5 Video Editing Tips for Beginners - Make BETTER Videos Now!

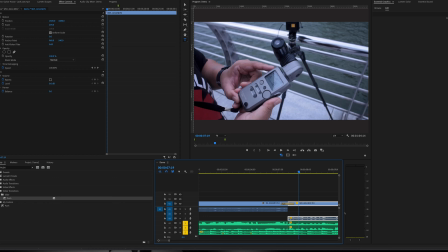[11:27]
And again, this doesn't require you to be an expert you know if you're just beginning your video editing journey uh this is very important to learn and now let's go to my fourth tip okay this is another thing that i keep seeing
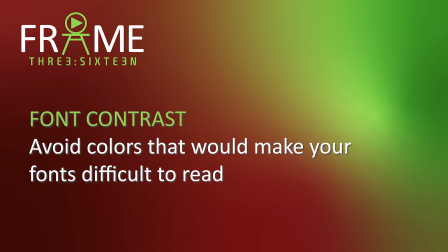[11:42]
on new video editors is that you know the contrast of
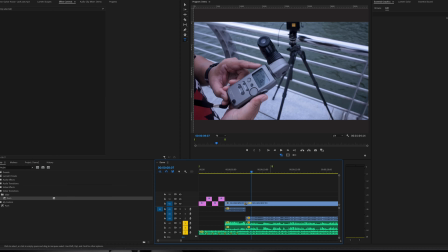[11:47]
their font is really really bad okay So let's talk about that. Okay, let's say I'm going to write here photography. Okay?
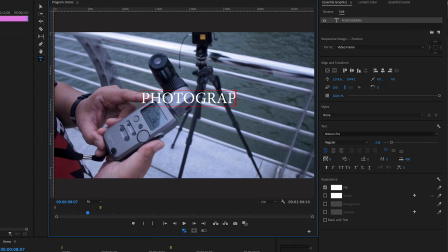[11:59]
Because this is what we're talking about.
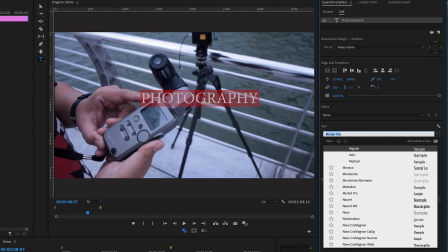[12:02]
And let's try to find, like, let's say aerial, okay? So I'm going to do aerial regular.
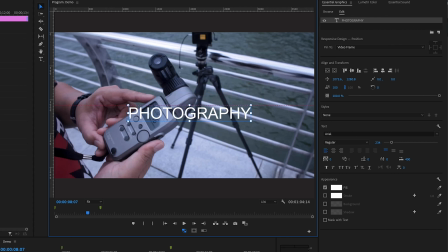[12:14]
And I'm just going to try to make this bigger and bring it to the top. Okay, so once I'm editing this, as you can see on my screen, you know, the contrast is a bit okay because we are on a big screen right now.
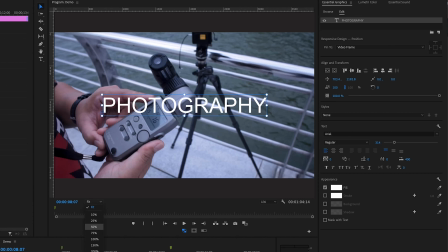[12:34]
But remember, when you're watching videos, it can go as small as this on a device, a smartphone, something like this. So make sure your font would have that specific contrast.
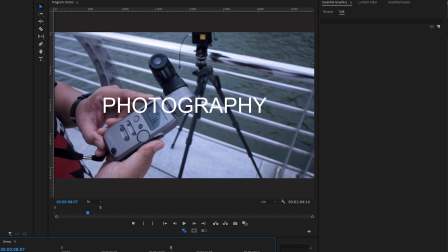[12:49]
So what is contrast? So contrast is how you separate the brights and the darks of your visuals. So it can be a photo or it can be a video. But the main principle here is make sure,
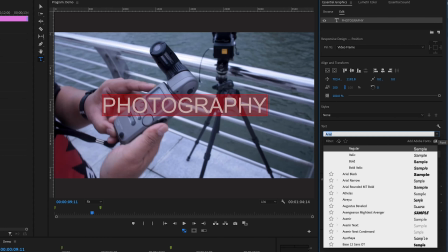[13:04]
like, for example, if you're going to be using fonts like, let's try like this.
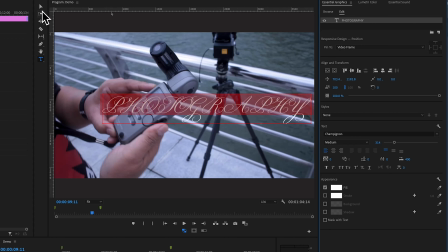[13:09]
So I've seen a lot of video editors would, you know, I don't know. Probably they think making fancy fonts like this make their videos look amazing. probably at some level but again the fonts that you're using should it be is it readable so my suggestion is you know
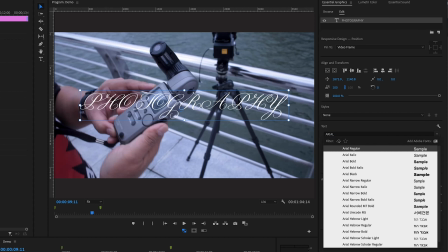[13:28]
use bold fonts when you when you add the font on your
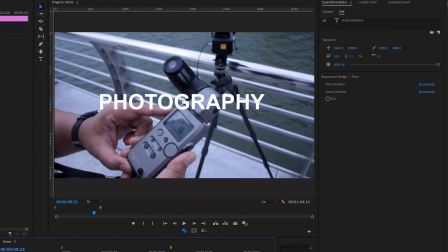[13:34]
videos as overlay something like this and you can add you know just basic shadows like what I'm doing here, just to get that bit of separation.
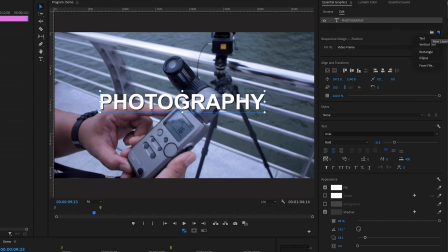[13:51]
And in some cases, you would need to add, let's say, a shape underneath your text. Let's just use a very simple black shape. So again, different ways of doing this. but the principle is try to find a way where you can add a
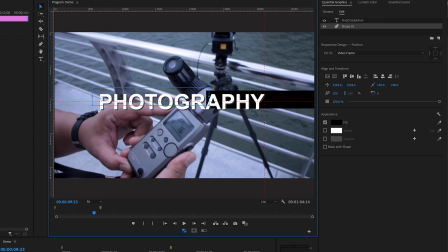[14:08]
shape on your text like what i'm doing right now so you know you can play around with the style as long as the reader would
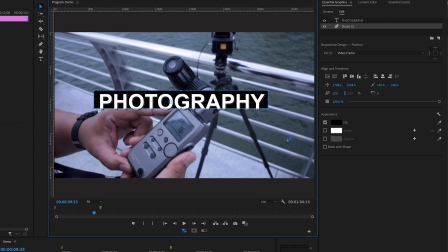[14:28]
you know see you know that there's a text right there on your video so you know in this style i mean that would give me this is the contrast that I'm talking about that's very clear it's very sharp you know the viewer would understand what are the text that you're showing on your screen so make sure
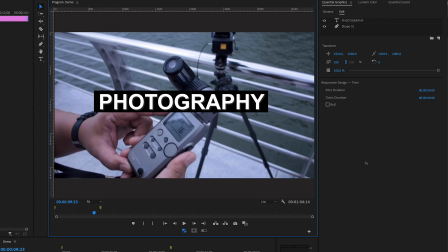[14:48]
whatever font you're going to be using remember to always have
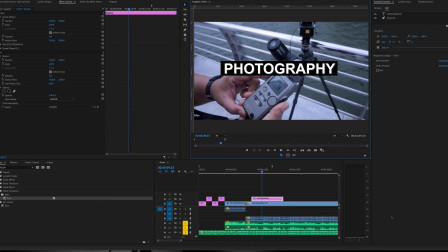[14:53]
contrast okay next is the b-roll so what I'm talking about the b-roll is
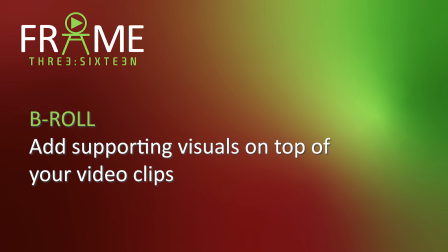[14:58]
right now let's say I have a couple of shots this shot
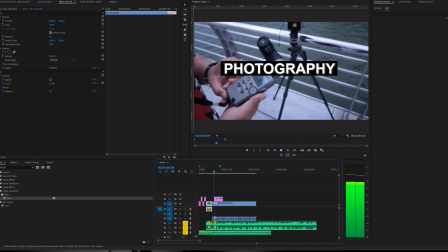[15:03]
here but you know
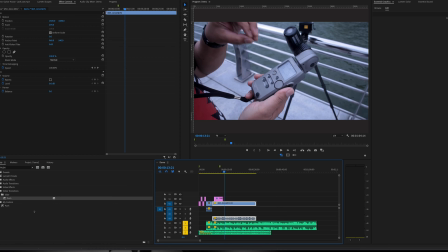[15:08]
what you can do is add a few more b-rolls well b-rolls are called are basically you know the extra footage you put on top of your video so i
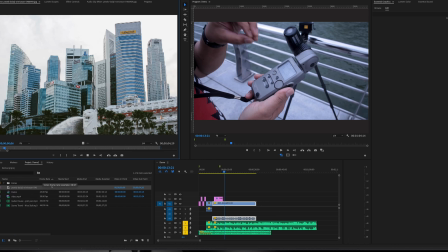[15:19]
have a few samples here like okay this i have a graphic here this is related to what we're
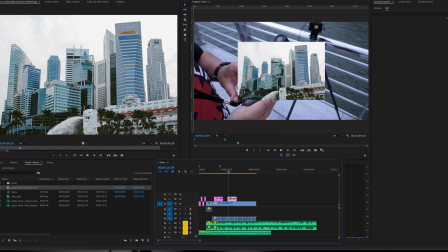[15:24]
doing so probably i would you know, want to insert something here.